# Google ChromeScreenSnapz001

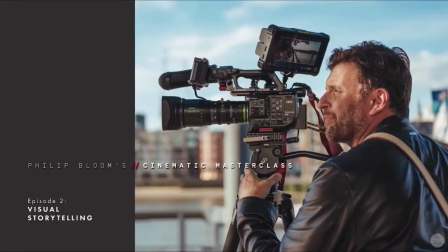0:00 In this episode, we're going to concentrate on what we film. We will learn how we arrange the subject matter, in which case, right now, me, within the frame. All the various shots we use and the language we have developed to describe them. How lenses can affect the image and how light and contrast play a role.
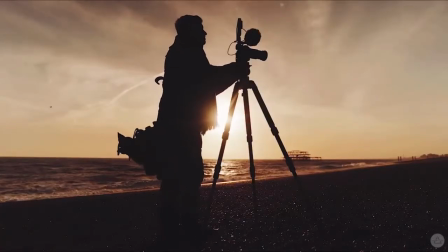0:21 So what makes a great shot? What makes your work stand out over others?
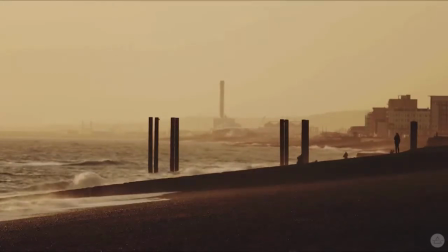0:27 The subject matter is incredibly important, but to make a pleasing image, we have to look at how we construct that image in the frame.
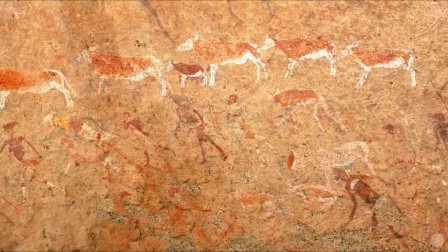0:34 We've been creating artwork and telling stories visually since the dawn of man.
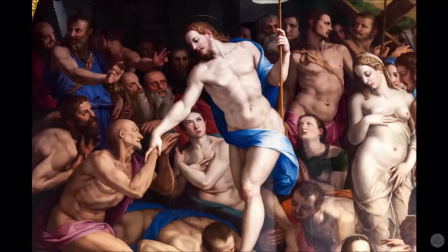0:39 Over that time, artists have perfected many techniques, and we still employ these techniques today.
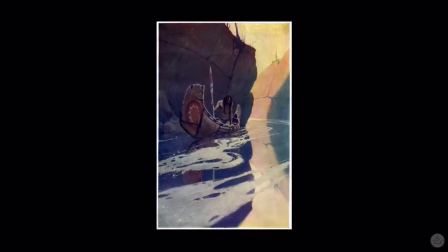0:45 Framing or composition is as relevant in film as it is in paintings, illustration, or graphic design.
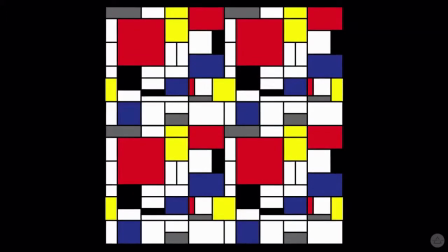0:51 Over the years, we have learned there are many ways we can arrange objects in the frame using shapes and alignments that is pleasing to us.
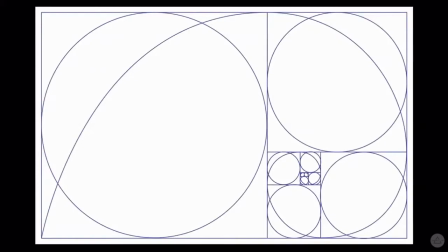0:57 We can also use composition and framing to guide the eye to what we want it to see or not see, help telling your story.
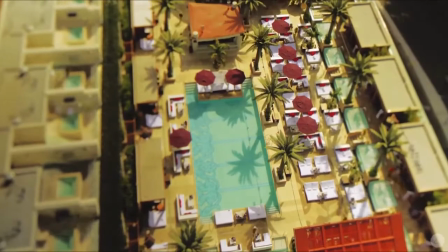1:04 There are many rules in filming, and when it comes to composition, the golden rule, the main rule,
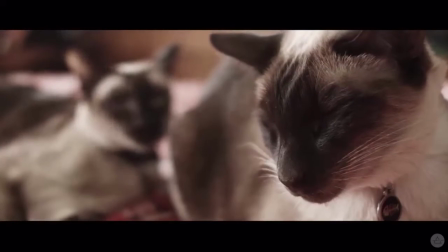1:11 is the rule of thirds, and it's important to understand this so you know when and how you can break it.
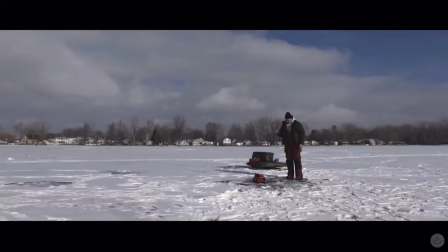1:18 So with the rule of thirds, if you divide the frame into 3 segments, horizontally and vertically, by placing objects of interest in the intersecting points, we create an image that is pleasing to the eye.
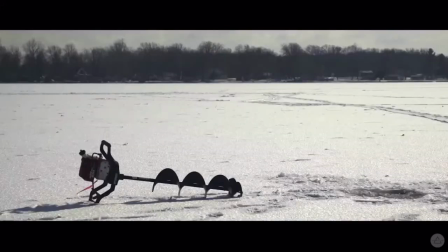1:30 There are many books on the rule of thirds and how it applies to nature in much more detail,
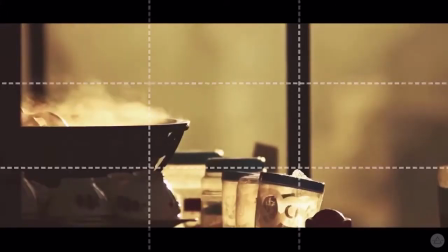1:36 but just following this one simple rule can dramatically improve your shots.
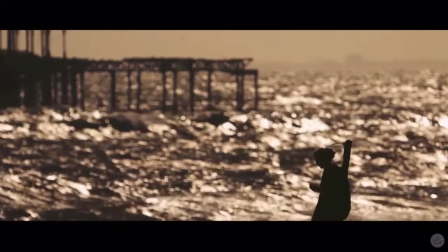1:42 In a wide shot, we can create balance in the frame with how our subject matter relates to their surroundings.
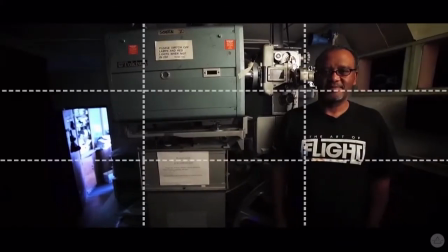1:49 And when we're in a medium, we can place that person on the lines to make a pleasing frame.
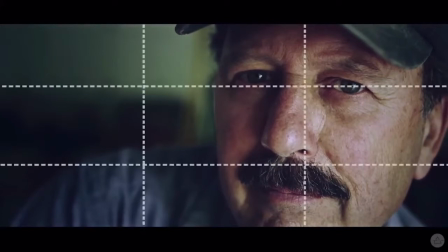1:54 When we're in the close-up, by placing the eyes on the intersecting points helps draw our attention to them.
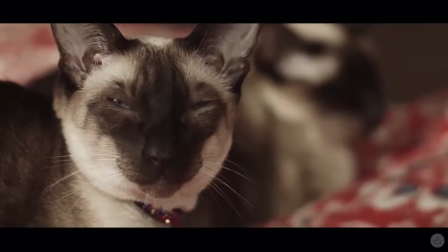2:00 The eyes, as they say, are the windows to the soul, and they automatically draw our attention to them.
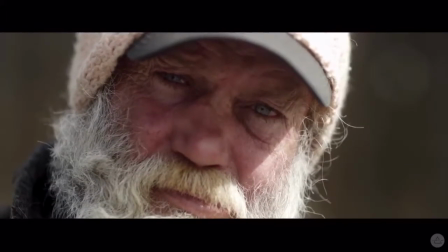2:06 By placing them on the rule of thirds, we are helping to drive the viewer's attention that way.
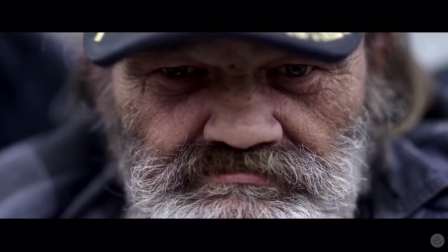2:11 We can even sacrifice many other things by keeping the eyes on these intersecting points.
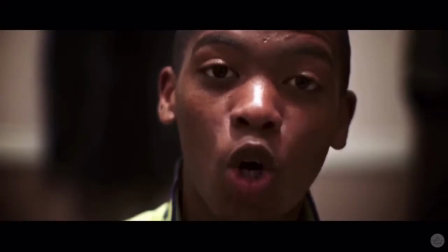2:17 We can chop off the top of somebody's head in the frame as long as the eyes are in focus.
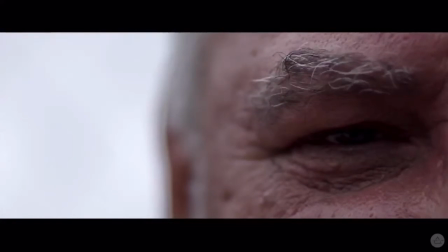2:22 In fact, we can get away with quite a lot as long as the eyes are in focus on the intersecting points.
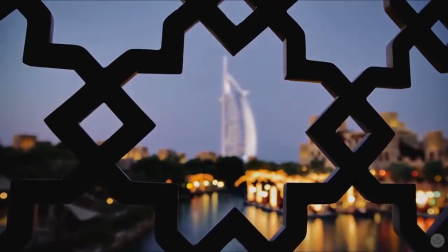2:29 Another interesting form of composition is using the central frame.
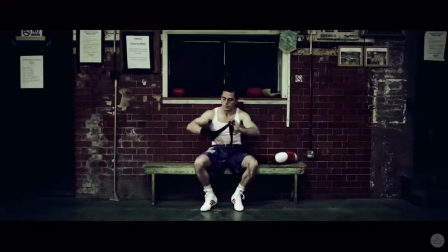2:33 By placing the subject matter solely in the center of the frame, we draw attention to it.
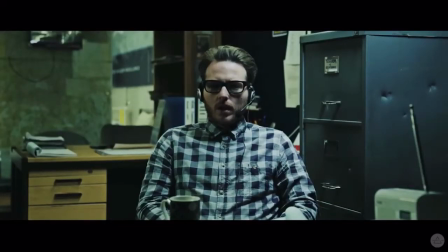2:39 Central framing is also really good to use in fast-paced editing and shots, as the eye doesn't have to travel around much to see what's important in that frame.
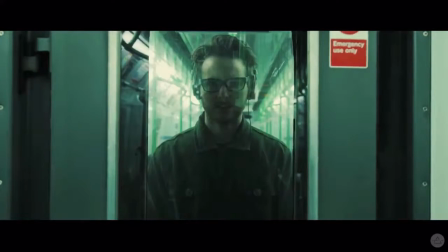2:48 Central framing also allows us to play with one of my personal favorite types of shots,
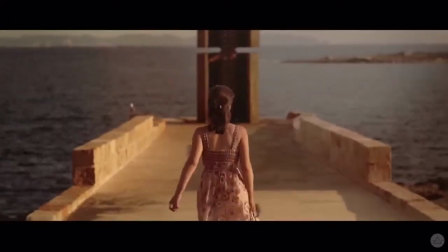2:53 a one-point perspective central framing, playing with leading lines and symmetry as used by Stanley Kubrick and Wes Anderson.
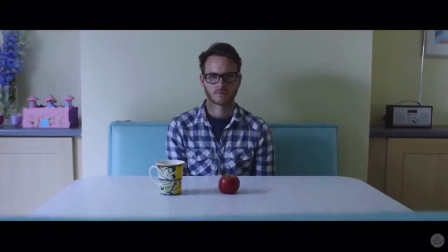3:00 It draws us into the frame and creates a faux three-dimensional feel.
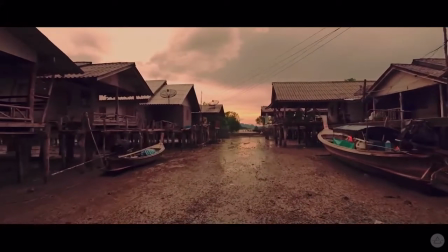3:05 I've been using these more and more in my work. So what do I mean by leading lines?
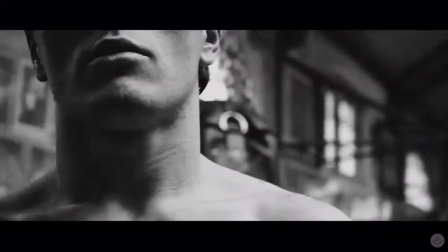3:12 Well, leading lines are another concept of composition.
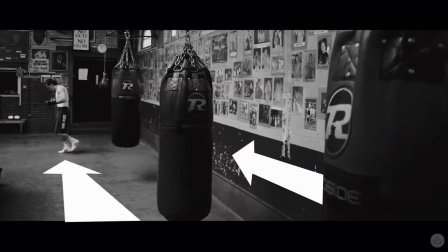3:15 It literally means using the lines in the frame to direct the viewer's eyes to where you want them to look.
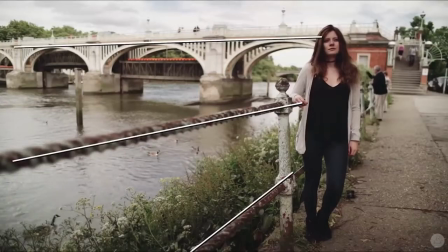3:21 In this shot, note how the lines draw you across the screen to the main point of interest.
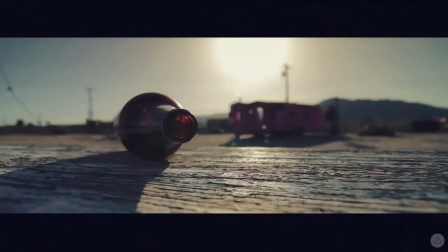3:27 Using depth of field with some of these previous rules, we can add to that three-dimensional space.
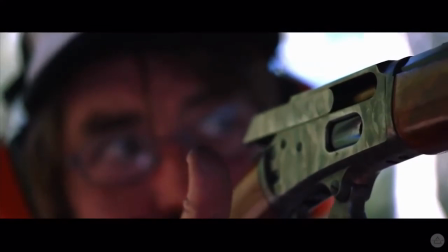3:32 We can also denote importance or power of certain subject matter in the frame.
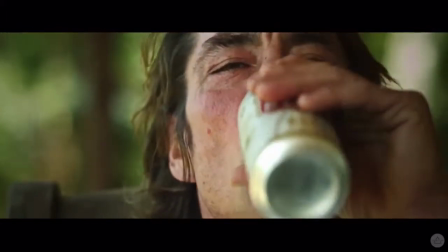3:37 We can also use a shallow depth of field to denote the importance of the subject matter or character and their inner story.
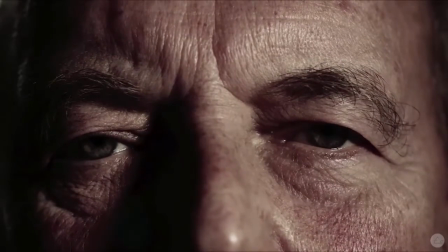3:44 Filling the frame also denotes power. An extreme close-up like this lets you know how important the person is, while shrinking the subject matter in a wide,
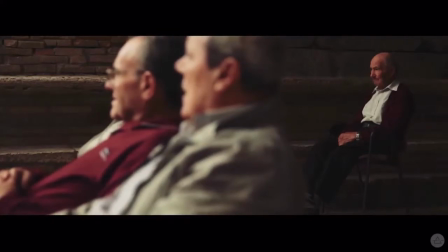3:54 making them appear small, can also show how they're feeling or their worth to the scene.
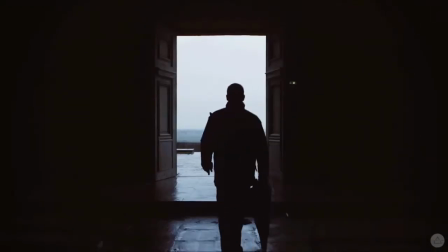4:00 Contrast and light can also play a part. We are naturally pulled towards looking at brighter objects in the frame.
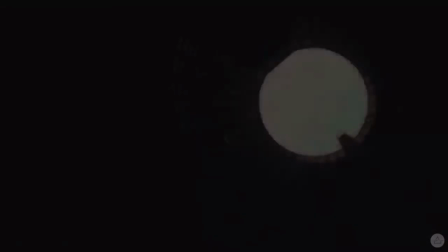4:06 A darkened frame with an eye light or spotted area will pull you right in.
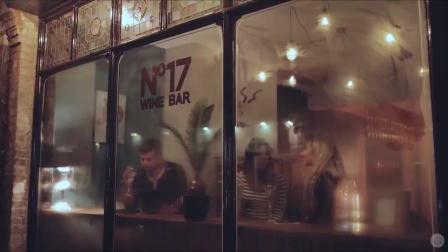4:11 We can also create a frame within a frame. A doorway or window can frame the subject matter.
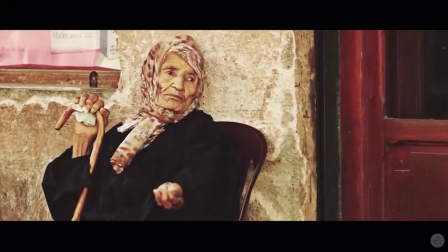4:17 Another compositional subject I'd like to talk about is lead space.
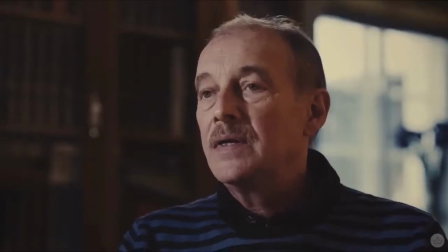4:21 If a character in the shot is looking to the left, then they should be placed on the right.
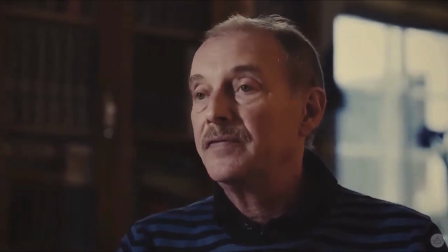4:26 This means they're looking into the empty space, making a more natural shot. Again, by understanding these rules means we can break them for effect. So we know the different rules of how to organise the subject matter in the frame. Now we're going to look at the different types of shots we regularly use and how they can help us with our storytelling. Eventually, composition will start becoming truly second nature to you. Whenever I'm out and about and looking at things, I actually see things as frames. It's become quite bad at times. I go to a restaurant, I sit down and I choose a table, based upon, that's a nice background and frame for taking photos of the person I'm with. Watch TVs, watch movies, look at stuff online, read, experiment, find the style that you like.
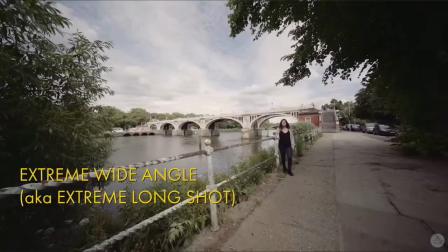5:16 So this is a full frame sensor and I have a 10mm on. This is truly an extreme wide angle.
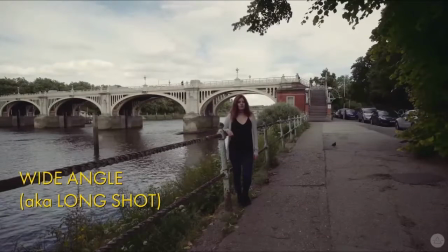5:23 And this is a wide angle, an 18mm on a full frame. It's not as crazy as the last one, and this is much more practical. This is used to really establish a shot. It gives a sense of space and the location that you're in.
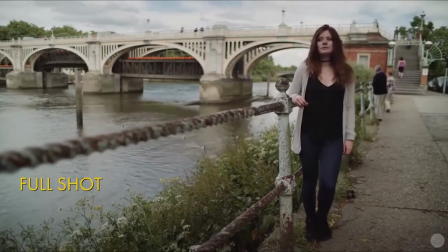5:37 And this is what's called a full shot. It's called that because we can see full body, top to toe, with a little bit of space, top and bottom.
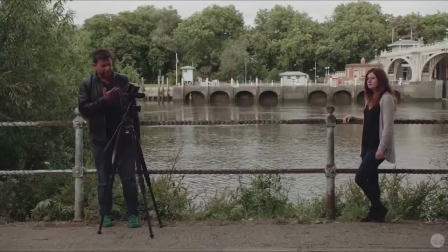5:44 This is a medium long. As you can see, it is the knees and the head in frame.
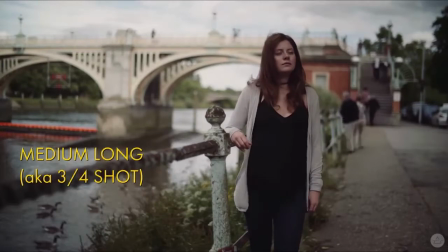5:50 We don't go wider than this where we cut off the feet because that is really unnatural.
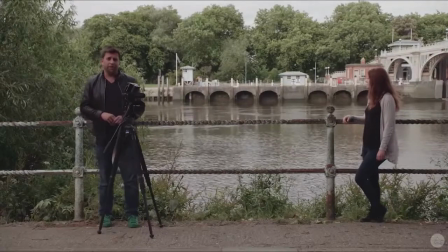5:55 This is the widest of our official medium shots.
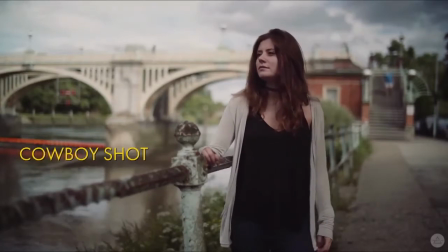6:00 This is the cowboy shot. This is a frame so we can see, just by the crotch, we can see our guns.
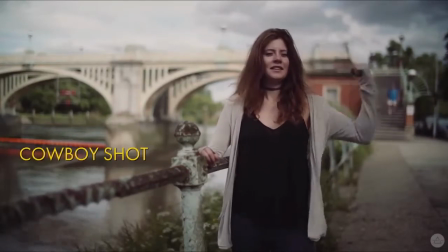6:08 Not those, guns for cowboys, hence the name.
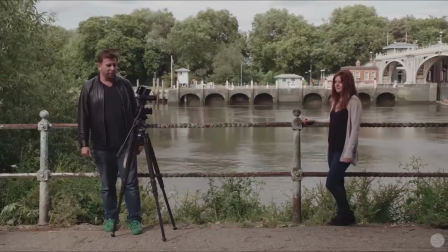6:13 It's not really something that I do much of. I haven't filmed many westerns, especially down here in Richmond Lock.
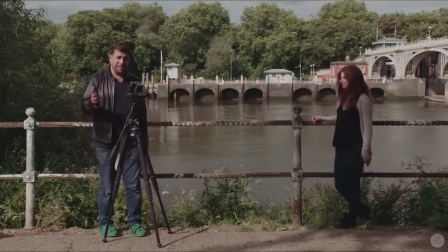6:20 But this is the cowboy. And this is our medium shot. This is a 50mm on a full frame sensor. This is what we see with our eyes, our field of view. 50mm, very standard and beautiful shot.
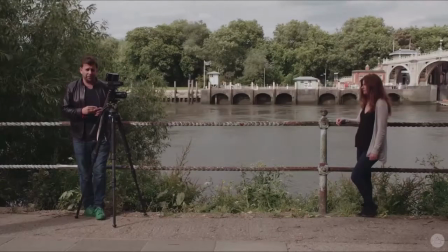6:34 And this is our medium close-up, otherwise known as an MCU.
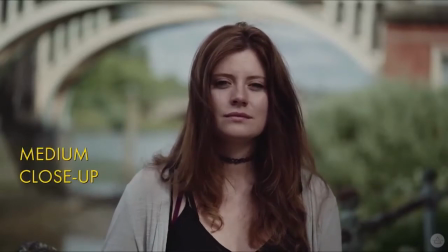6:37 And this is our nice shot we use very frequently for interviews and for dialogue scenes of our main characters.
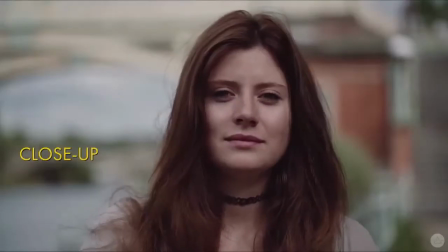6:44 And this is our close-up. This is the tightest shots we do before we start cutting off the top of the head.
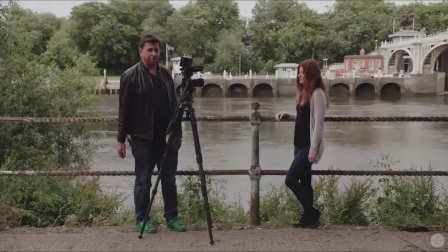6:52 This close-up is called the choker because it is just above Sarah's choker.
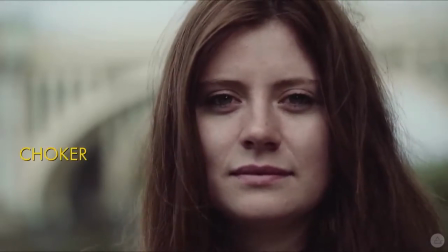7:00 Cutting top of the head off and just below the chin. And this is our extreme close-up.
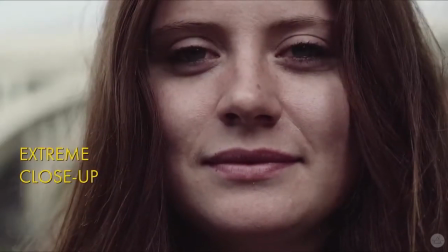7:07 This is as close as we get whilst keeping the mouth and the eyes in frame.
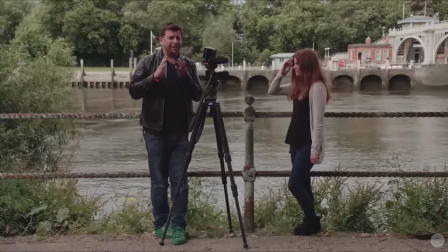7:12 This is used for getting that heightened connection with your character.
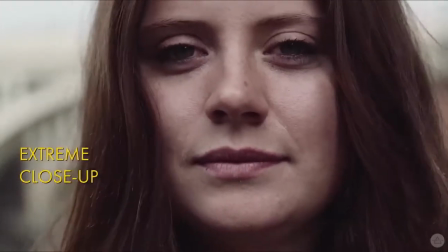7:17 It also is the one that's going to show the most flaws. Not that you have any flaws, Sarah.
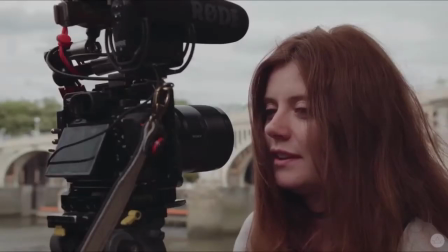7:24 And this is our macro. This is about as extreme close-up as you're going to do.
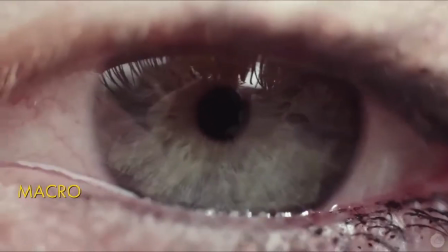7:29 It's so close you can see me reflecting in Sarah's eye, and our depth of field is incredibly narrow.
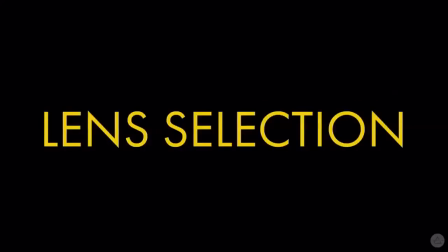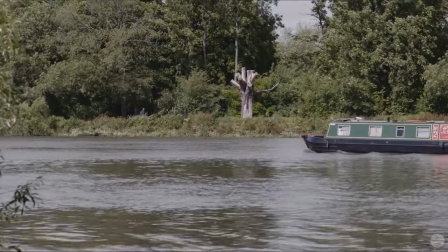7:42 In episode 1, I talked about that standard field of view, what we essentially see with our eyes,
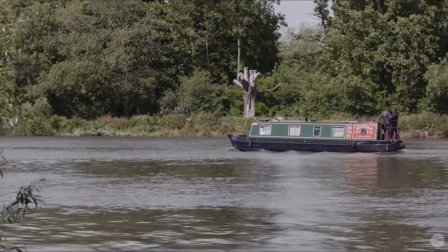7:48 which is 50mm on a full frame, 35mm on a crop, super 35mm sensor.
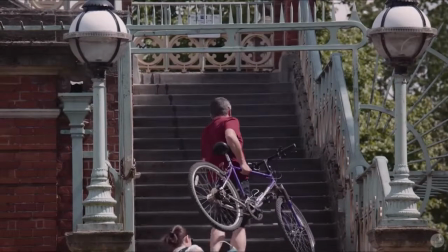7:53 And whilst we can shoot so much with just a single lens, we want to get a close-up, we walk closer to the subject, and if we want to go wider, we walk back.
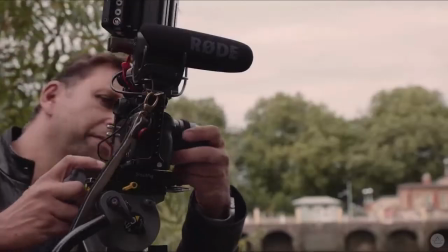8:02 Using different lenses has a really profound impact on both the subject and the background.
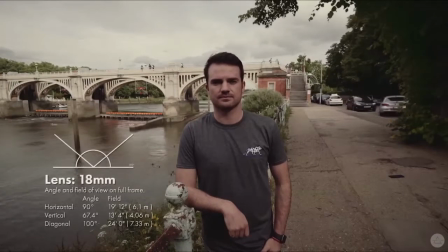8:09 In this shot of Julian, both he and the lock are very prominent in the frame.